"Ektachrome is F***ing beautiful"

Do you want me to shut the door? I gotta know now. Okay, I'm gonna roll. Do you think howdy is okay? I want to say howdy. It's your boy. Howdy. It's your boy. As the title says, Ektachrome is beautiful.
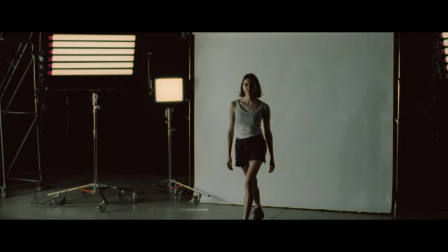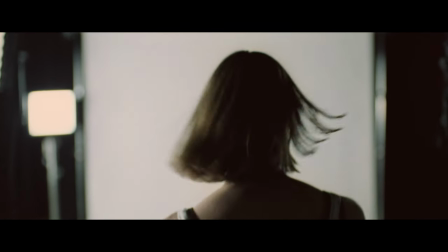Ektachrome is an interesting one. They used Ektachrome on season two of Euphoria, and I personally thought it looked beautiful.
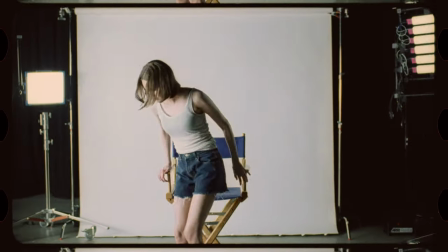0:32 Here we have Ektachrome that was also processed in the same way that they processed it,
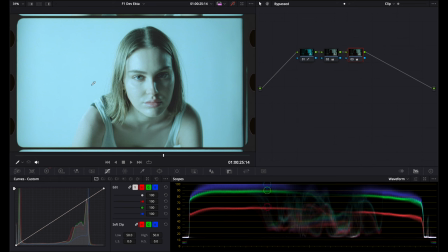0:38 which results in kind of the image that you see here where it has some weird colors.
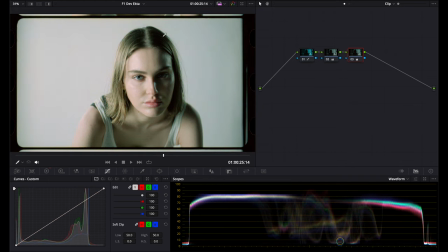0:43 I have kind of just a base, very quick corrections here, and we can see a bit of the green that's kind of within that stock.
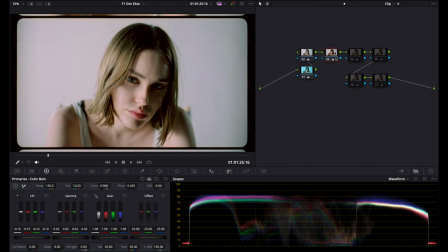0:52 We can see it here in her hair, balancing out the color from there, some contrast, and just kind of moving around the colors a little bit. I have a different project where I spent more time on this, which is probably what you'll see anytime I cut to footage. It's a beautiful stock because of the underlying look in the film itself.
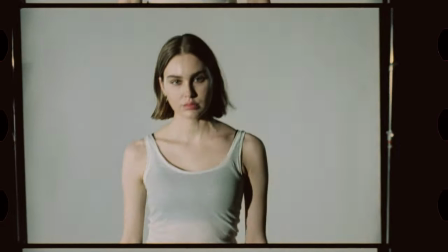Ektachrome has much lower dynamic range than Vision 3 and is a little harder to shoot.
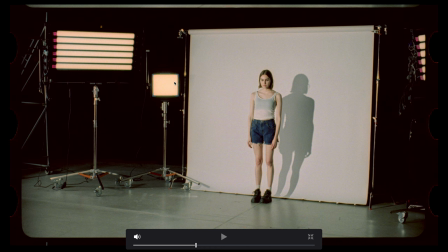1:24 I was constantly metering everything. This light, I didn't care if it was clipping, but this, I did not want it to be just a glowing mess. I wanted to see the tubes and have them not be clipping.
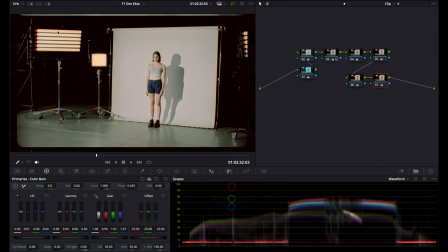1:35 I metered these lights and dialed them in so that they would not be more than like a stop or two above her skin.
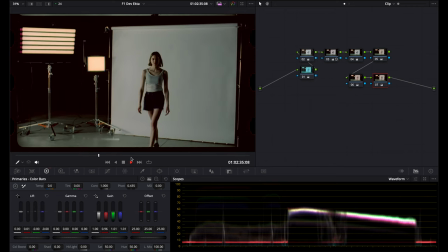1:42 For this shot, we pulsed the key light, as you can see here. Just a quick shot where it pulses when she walks towards the camera.
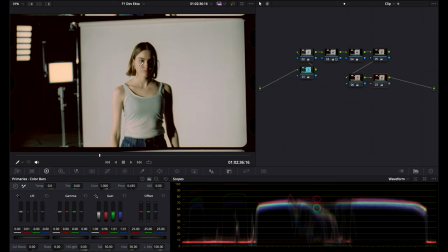1:50 At its brightest, I metered her face and set the camera exactly to that stop. So there's an extra added process when shooting film, and especially ectochrome because it's lower dynamic range, where you need to really make sure everything is dialed in. And something like a pulsing, very bright key light right in the talent's face is something that needs to be considered more closely than if you were shooting digital or like a high dynamic range vision three.
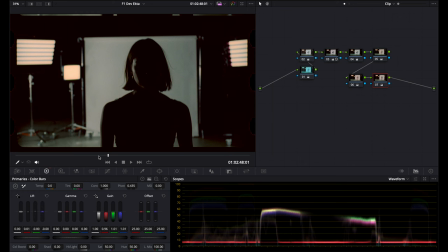2:17 So let's see this shot is dark right here when the light is off. And this is what it's like right off the camera.
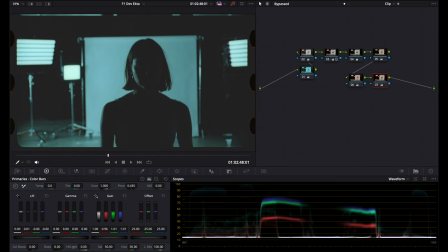2:22 So no matter what corrections we do, we have this underlying bluish tone in the brighter areas. And, you know, it's a bit greenish blue,
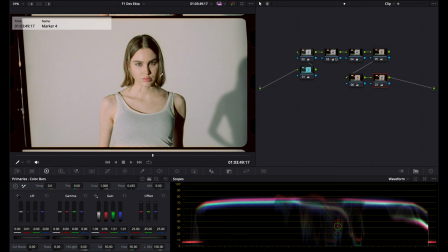2:32 which we can see in the the like the mid-range kind of and if we just let's say we reset
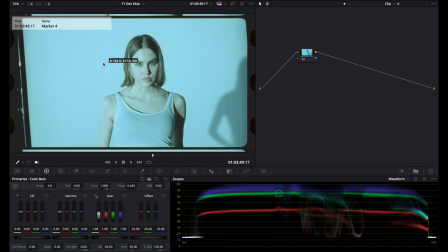2:39 this and we're starting with this at a first look on film I'll just especially when we're shooting on a white background like this I will just grab this and white balance to the back and then I can add some contrast here through our color
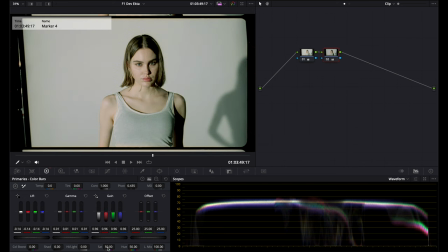2:53 wheels and just kind of get this to a point that's okay for just quick viewing and then maybe bump the saturation a little bit. We can see how green everything is. I'll pull some green out of the mid-tones, and that is looking pretty balanced right there. It's similar to the video that I shot when we shot tungsten stock exterior,
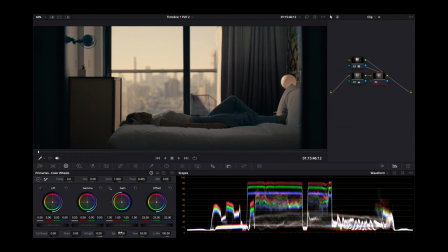3:14 what was interior, but it was lit with only sunlight, where you can easily grade it and push it around to get it to where you want it to be,
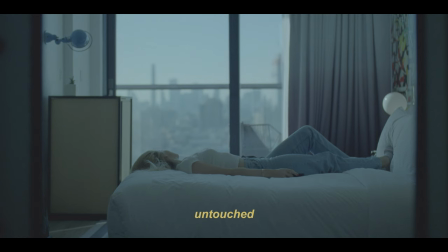3:20 but it's different than shooting a daylight stock in daylight as you have the underlying tones of the film still in the image and that is even more evident when shooting ectochrome and it just kind of creates something i mean we can see here this is three nodes very quickly and has a very filmic look obviously with barely any adjustments whatsoever quick balance to make white white contrast and just pulling a little bit of green out three nodes and it's in a very acceptable place which is something that i really like about shooting film where like the look is already in the film.
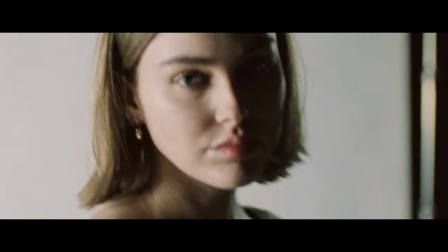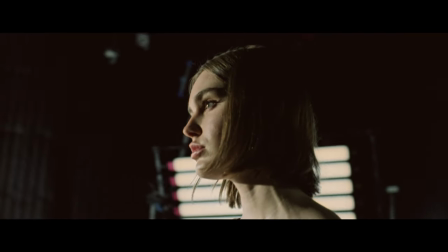I've talked about them before and I'll talk about them again.